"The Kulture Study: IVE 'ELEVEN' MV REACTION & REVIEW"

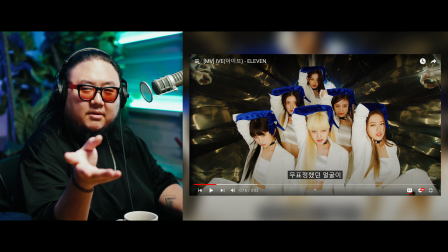[8:25]
I mentioned it in my reaction previously, but her starting off the song, her later on in the song, I love this girl's voice.
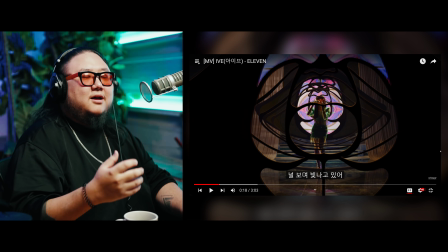[8:34]
She has a great voice. I love also just like the pattern that they have for the choreography.
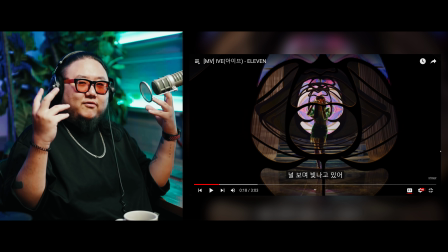[8:41]
I'm really interested to see a live stage to see how they pull apart from that. But starting out in this triangular pattern,
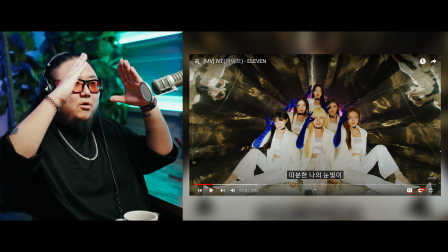[8:49]
like the formation wise, and just like this entire set with the walls caving in to form the triangular pattern is really dope.
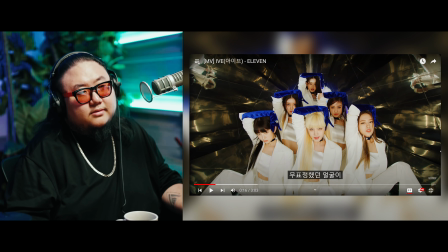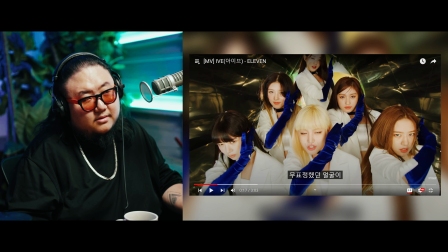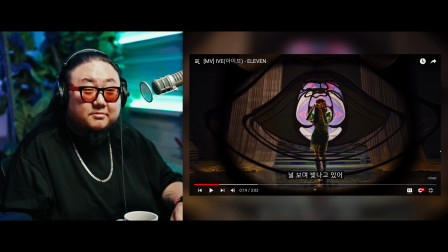[9:10]
All right, the reason why I was doing that, I was also testing their synchronization. For an opening like that, you have got to be in sync. You have to be razor sharp. They nailed it. They nailed it.
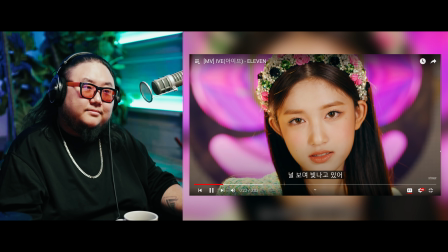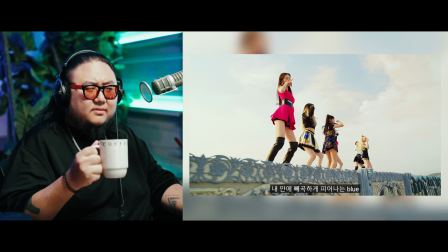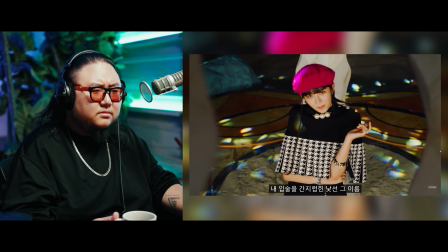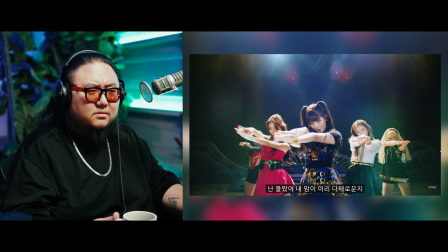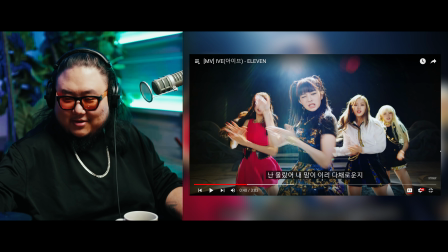[9:49]
Wow, okay. Let me ratchet up that volume real quick.
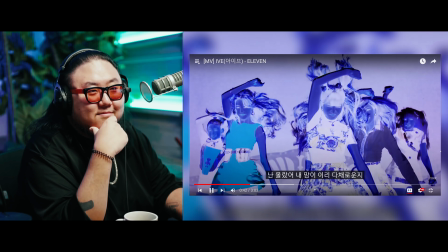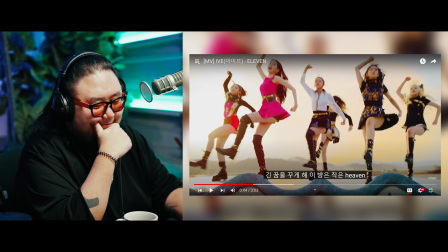[10:00]
Wow.
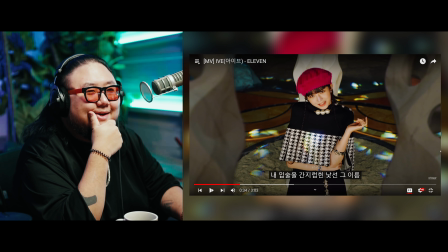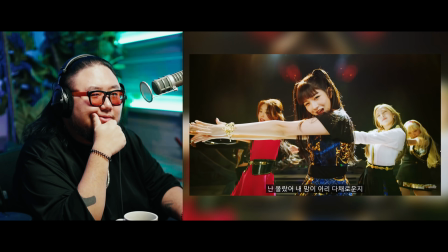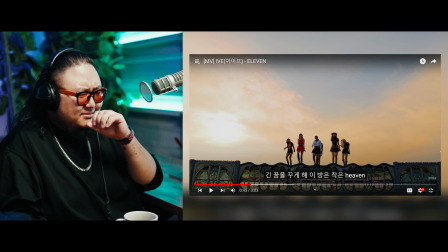[10:13]
Wow, the way they slow it down right there, and they don't go for the traditional K-pop build-up and then K-pop drop.
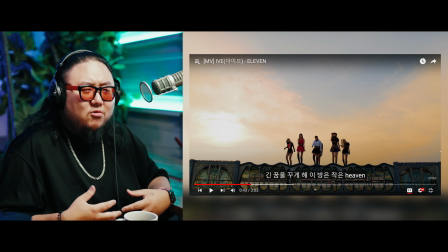[10:22]
It does feel like a rather sudden and rushed transition, even though it only happens in a nanosecond.
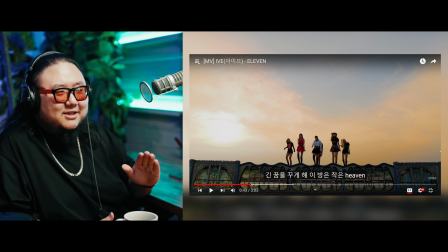[10:29]
It's really that slowdown, whereas most pre-choruses build up to the chorus and then it feels like a drop. This, they go the opposite way.
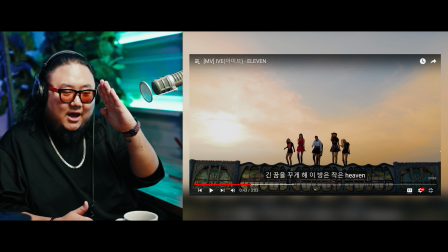[10:41]
If you were to visualize it, most pre-choruses build up and then drop, and then you get like that explosion type of feeling, right? But they went the opposite.
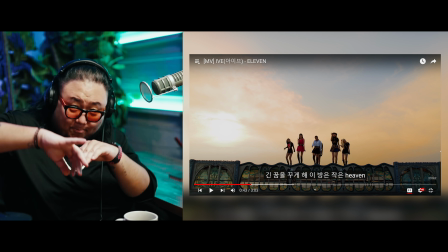[10:51]
The da na na na na na na na na na bang, and then like, so they have a downward trend,
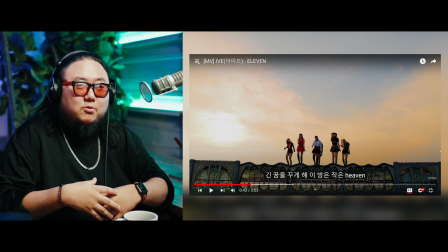[10:59]
and then they explode into a larger section, which gives it honestly a polarizing and a very opposite effect of,
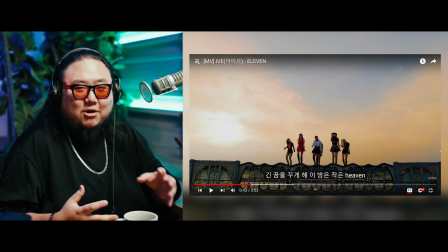[11:07]
I think, most K-pop choruses. It's not an anti-drop. It's just not a drop.
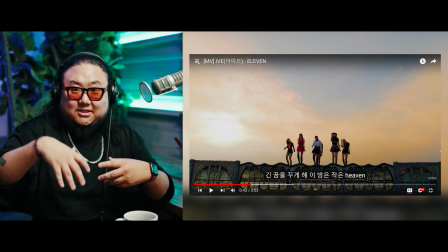[11:14]
It's just it's a riser. It's a riser. Interesting.
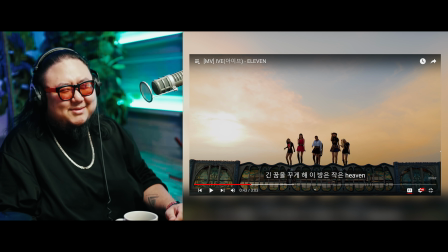[11:20]
Is it a riser? I don't know. Would you consider this a riser?
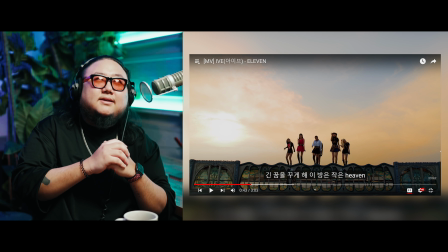[11:22]
Nah, I suppose it's not a riser, but a riser is a very specific music term, but I don't think it's a riser.
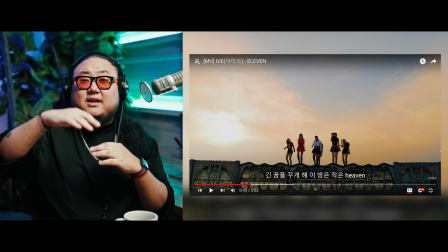[11:30]
But it does have an escalating feeling, but it doesn't escalate slowly either.
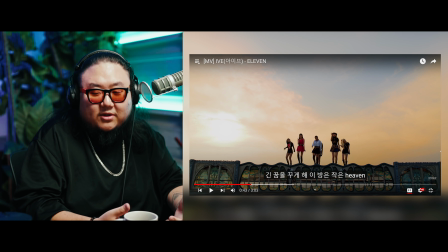[11:35]
It doesn't build up, because there are K-pop choruses where they reset the momentum in the chorus and they build back up again.
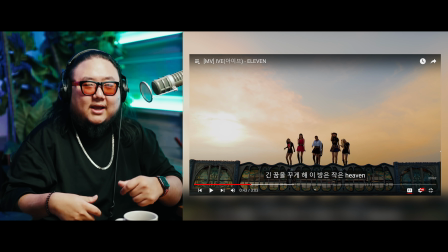[11:42]
But no, they literally just go like full explosion right away, and it really provides a very different listening experience than most K-pop choruses.
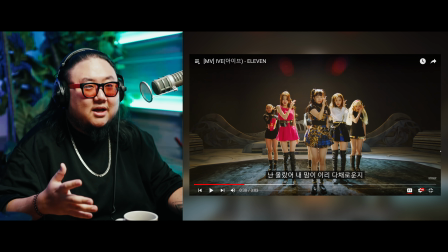[11:50]
What I also want to compliment their just team on, that I think they did really well, is assigning the line distribution. I will admit, I am a Yujin fan, so I was like, all right, well, it's 40 seconds into the song, well, where's Yujin?
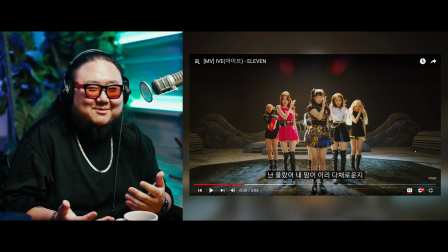[12:06]
And then, of course, it just makes sense that they were saving her for the chorus.